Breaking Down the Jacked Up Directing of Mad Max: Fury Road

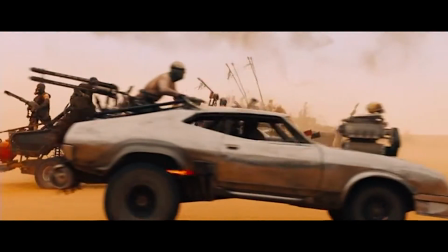0s
I'm going over the camera moves and blocking of Mad Max Fury Road and how director George Miller creates meaning and feeling.
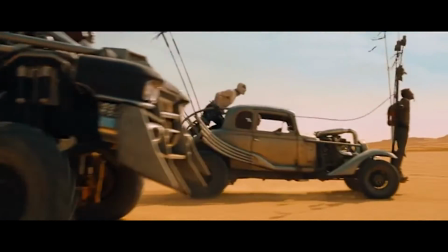5s
Jacked up energy is the default for this film, with a few twists that give Fury Road its unique Mad Max feel.
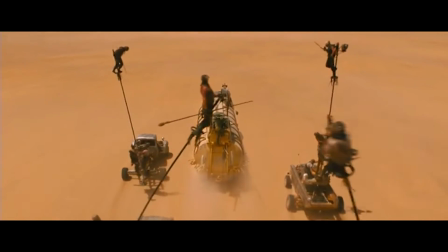11s
3 tools are the foundation for the high energy: camera push-ins and blocking with moving pieces,
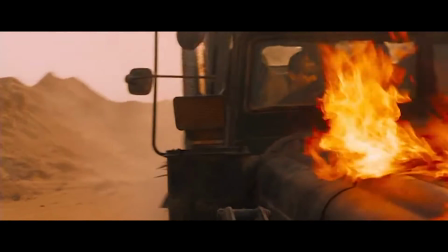16s
sometimes feeding into or on top of each other, and then close-ups or reactions to the crazy.
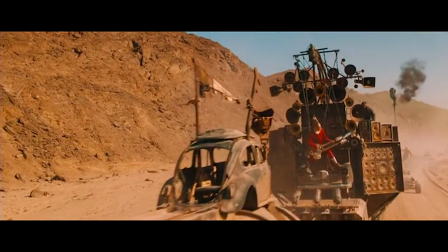21s
It needs to be appreciated in the world to mean something.
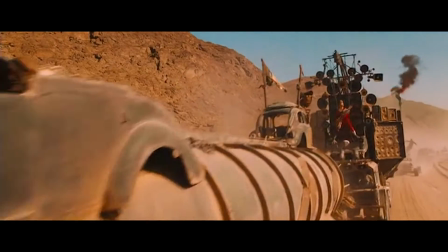26s
A shot like this, covering a distance with many moving pieces, does 2 things: shows the situation is dangerous, and with a wide lens makes the distance feel enormous.
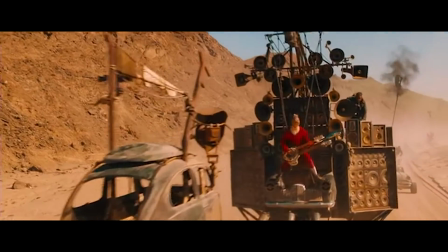35s
It purposely starts where he needs to be and ends where he is, kind of a preview of what is required.
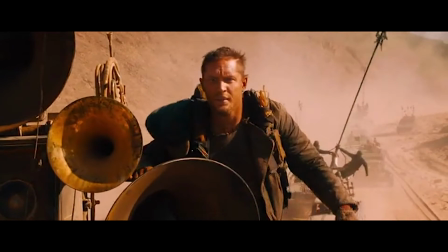40s
It ends on a close-up to cement the feeling that an exhausted, oh crap expression.
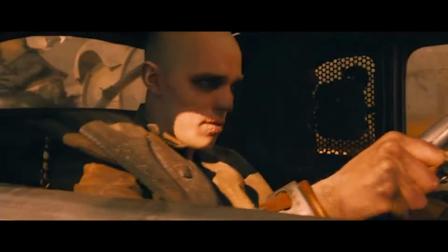45s
Fast forward through footage gives it an unnatural motion that goes well with the world.
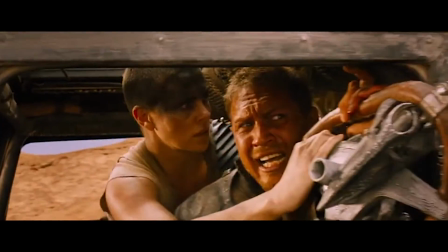53s
A character turning to see better says something or someone is important. Then there's our push-ins to jack it up.
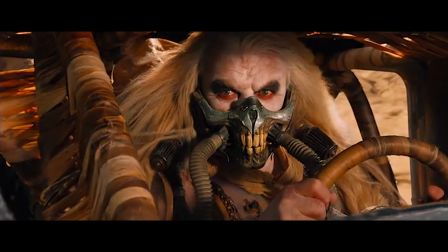60s
In this action movie, even short shots get push-ins.
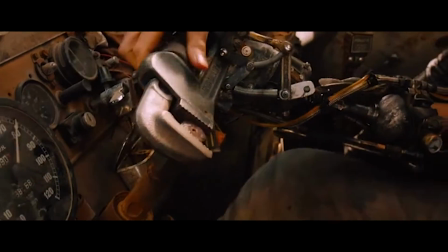67s
Repeating the same tools from a different perspective now tells us what the danger is. Everything works to create a who-what sentence about the danger.
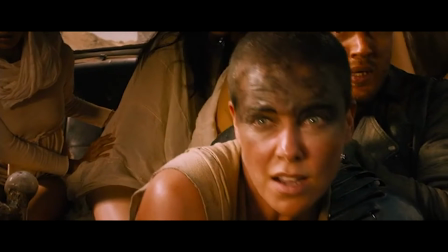74s
First, the subject. Second, what is the danger?
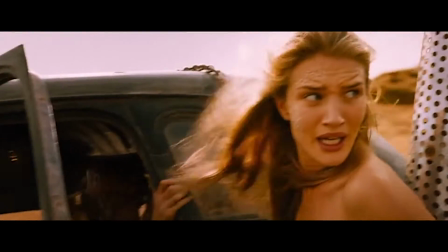79s
Multiple mini push-in cuts before the push-in stops increase the rate of repetition to drive up the tension. Here they use a war boy body to direct our attention back to our main characters from the explosion.
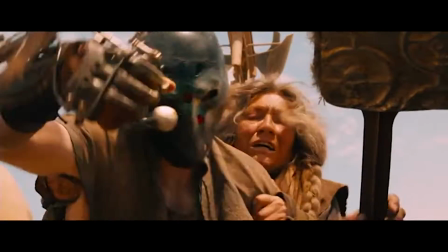95s
See how we can follow the falling of one war boy as an excuse to go wide so we meet the next threat,
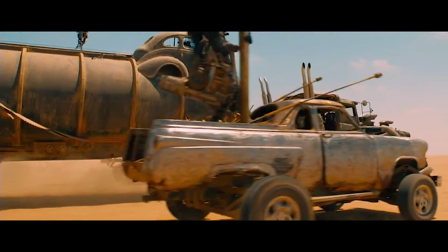101s
which charges into prominence in frame, cutting off and taking over the previous focus.
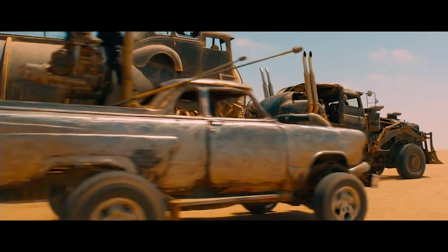105s
It's key the camera follows the truck after it cuts us off to make sure the focus is completely transferred over.
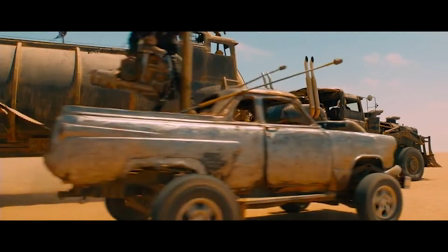111s
The key takeaway is the threats just keep coming. Furiosa stabbing jacks up the tension with music.
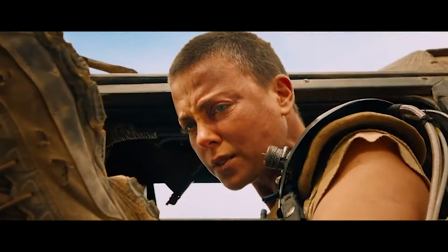122s
Push in on the serious damage. Cut to wide to reveal context.
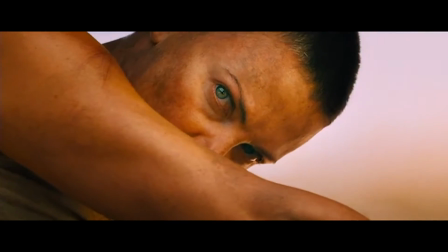127s
Insert for danger. Cut to close-up, jacking up the stakes more.
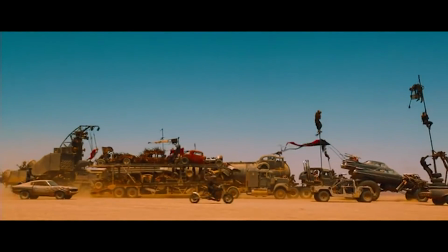135s
Cover to truck to make them seem surrounded. Same, different angle.
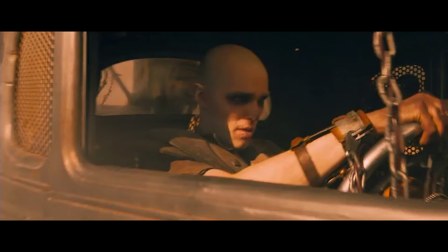141s
Also see how energy created by a quick blocking moves can be continued in the next shot with a push-in, almost a yes-anding between different tools.
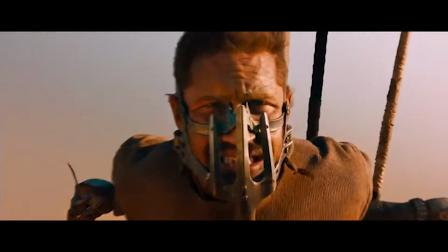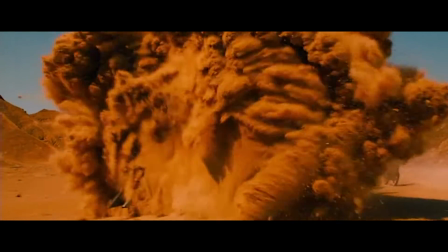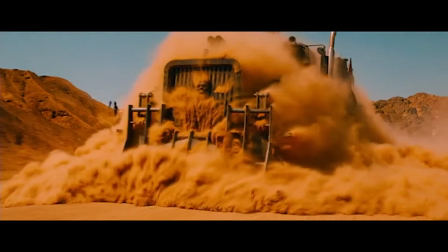161s
Instead, a camera move can conclude a danger by drawing our attention to the vent opening up again.
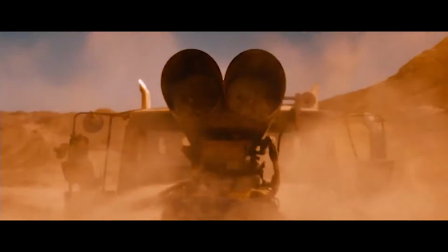166s
Sharp moves can serve resolutions, yet here it still serves the climax of the fix.
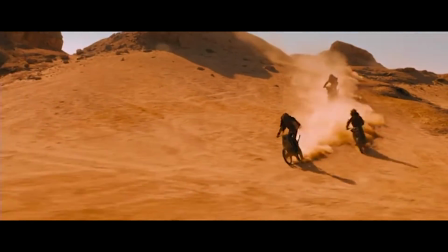171s
It is done. But then new problems quickly arise. Lastly, we will go to one of the emotional beats of the story.
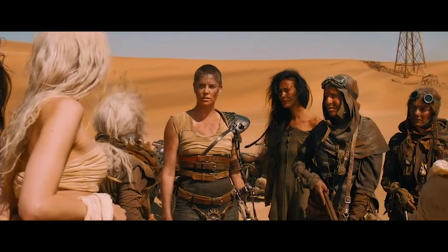179s
Furiosa learns home has been taken by the desert.
A creepy place.
We push in for a realization.
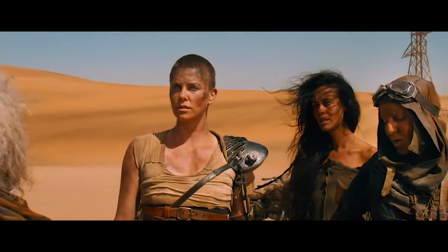184s
She's surrounded by her companions, voices on each side.
The water was filth. It was poisoned.
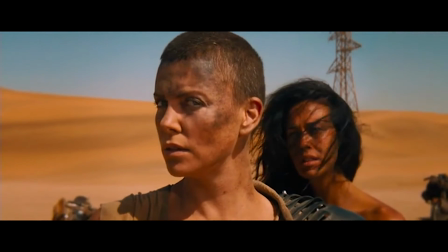189s It was sour. And then the crows came. We couldn't grow anything.
The woman behind her crosses, but the camera rotates to keep her in frame.
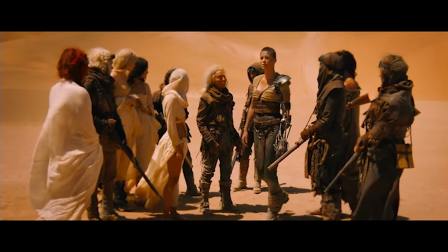198s
Both choices continue to make her feel surrounded by this realization. And surrounded in the wide.
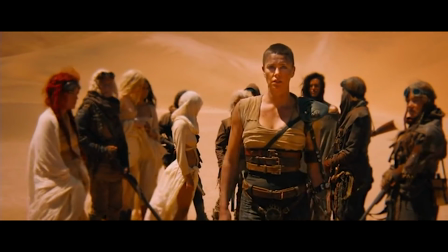203s
All of this to support the character's choice to want some space to leave.
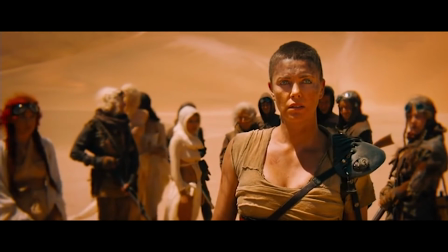208s
Coming to camera, a pause. Facing for camera, a reserved expression showing she's distraught.
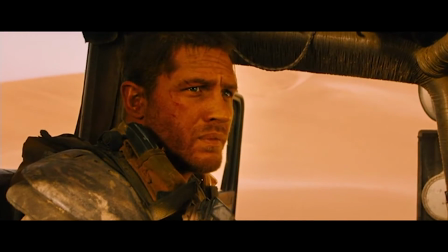216s
We see them notice. Again, in-world characters noticing adds to the feeling.
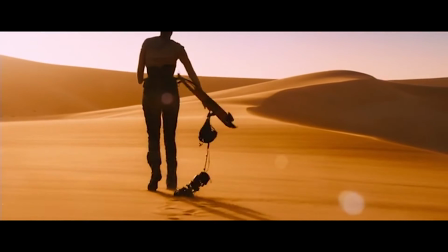222s
She wants even more privacy and continues further, and with the emotion firmly established in the audience's mind,
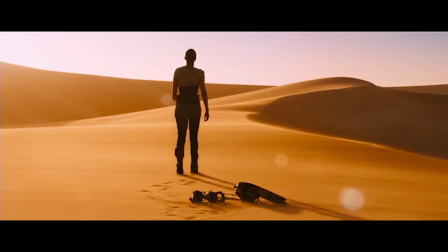229s
the director can hide the feeling from the audience now, with her facing away in wide angles. Cuts on big emotion, the kneeling, the new level of desperation.